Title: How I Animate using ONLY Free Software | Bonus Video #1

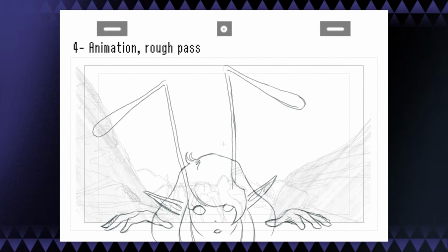(4:03)
Starting with a rough pass first, I'm being very careful with where I place my lines, making sure the character feels three-dimensional, but also not forgetting about designing good 2D shapes. Here is where I feel the fairy's design can really shine, as I'm paying a lot of attention on her secondary movements,
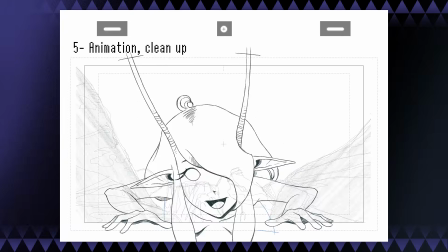(4:18)
especially in the hair, ears and antenna for the close-up parts, and then the legs and skirt on the full body parts. I don't have much to talk about the cleanup and coloring process here since they were very straightforward, just paying a lot of attention to keep my lines and shapes consistent all throughout.
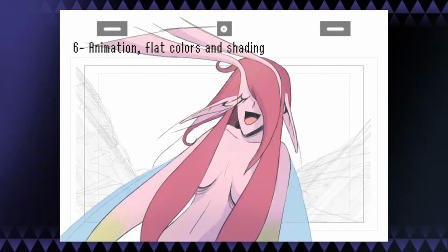(4:34)
So now you might think, you're done, right? Now that you have the fairy fully animated and colored, you can just hit export and that's it.
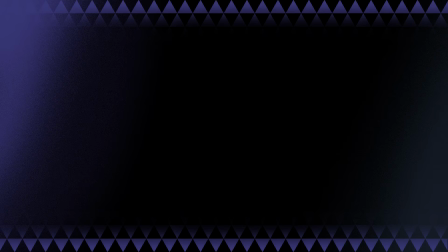(4:42)
Actually, no, there's a major step that I still have left, and that's called compositing. Compositing for animation is when you take the individual elements of an image and put them all together. For example, just the title screen illustration by itself is made up of a background,
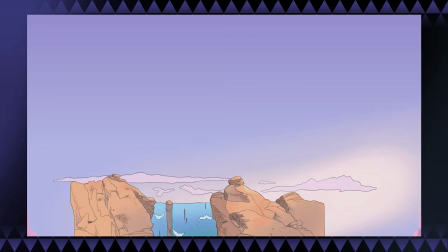(5:00)
2 layers of clouds, the mountains and waterfall in the back, and the mountains in the foreground.
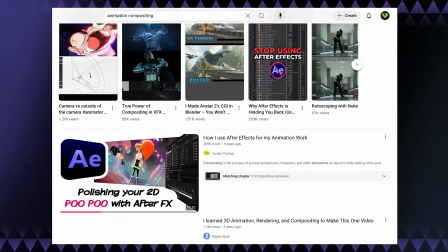(5:06)
If you search for videos about animation compositing here on YouTube, you will most often find tutorials on Adobe After Effects.
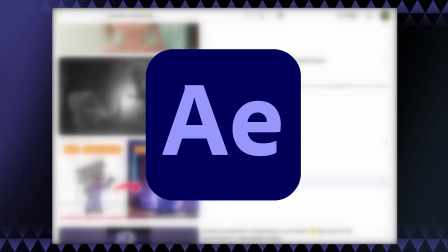(5:13)
It is a very powerful compositing software and the one that's most commonly used for it in the broader animation industry.
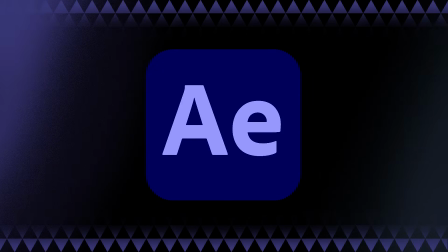(5:21)
But because we do not follow Adobe in this household, I had to go find something else.
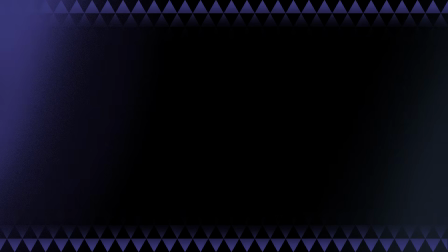(5:28)
Luckily, I already knew just what to use: OpenToonz. From what I understand, OpenToonz has some use in the Japanese animation industry, but it's not quite the most common choice for animation compositing overall.
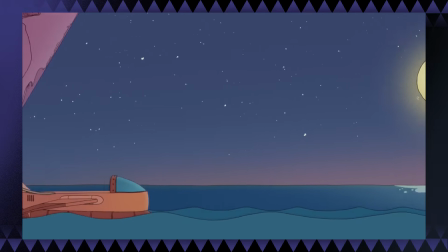(5:41)
I already had a lot of experience working with OpenToonz because I used it to composite Tides, my graduate short film.
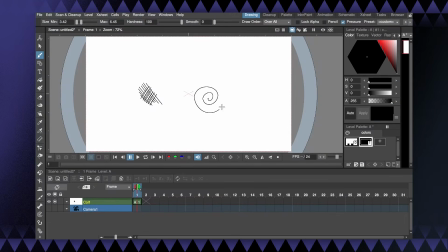(5:47)
I'm not the biggest fan of drawing directly in OpenToonz because I find the drawing tools a bit limited,
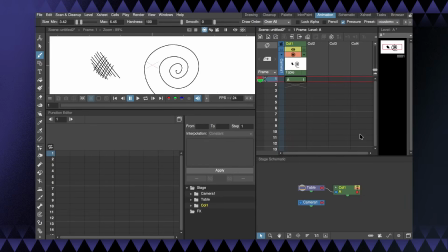(5:52)
but to me, this program really shines in its effects and compositing features.
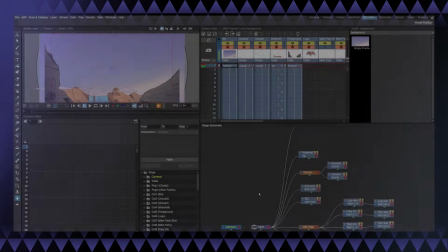(5:57)
If you are more familiar with After Effects, seeing this node-based compositing workspace may feel a bit scary,
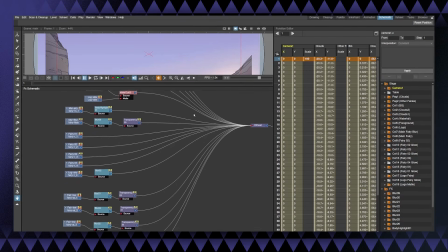(6:03)
but once you get the hang of it, you really get to learn just how much potential it has.
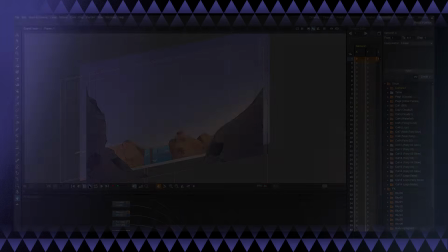(6:08)
First, I imported and sorted all the background layers.
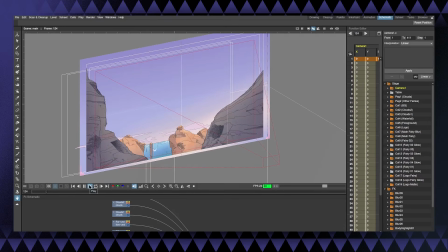(6:11)
This is why I separated them like that, so when the camera pans down in the beginning, I can create the illusion of depth out of these 2D drawings. I also tweaked the fairy's animation by messing around with her scale to create a better overall composition, as she looked a bit too large after flying away from the camera.
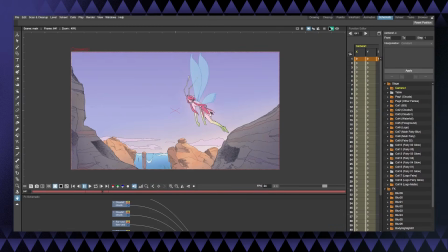(6:28)
In this step, I also added some effects such as the fairy's glow and some slight color and image adjustments to make the image look a bit prettier.
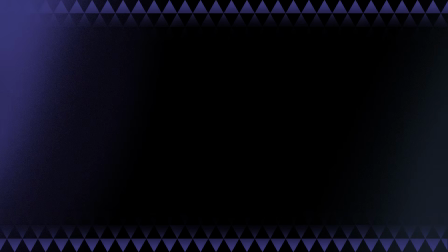(6:37)
And this is how I put it all together. I tried to give a brief overview of the whole process, but please feel free to ask any specific questions about any step in the comments. Now, if you'll excuse me, I'm gonna go back to working in the game,
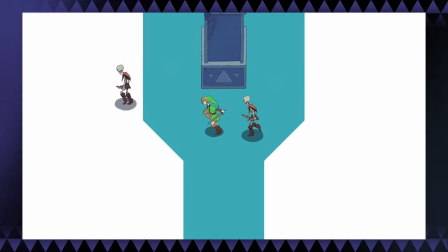(6:49)
and let's just say that I'm testing out some pretty interesting ideas for the layout of the next few rooms, so stay tuned.
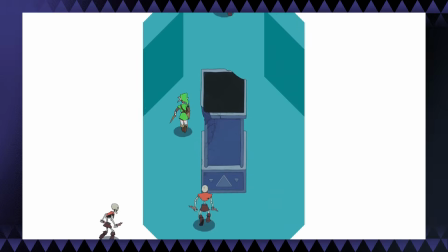(6:56)
Bye for now.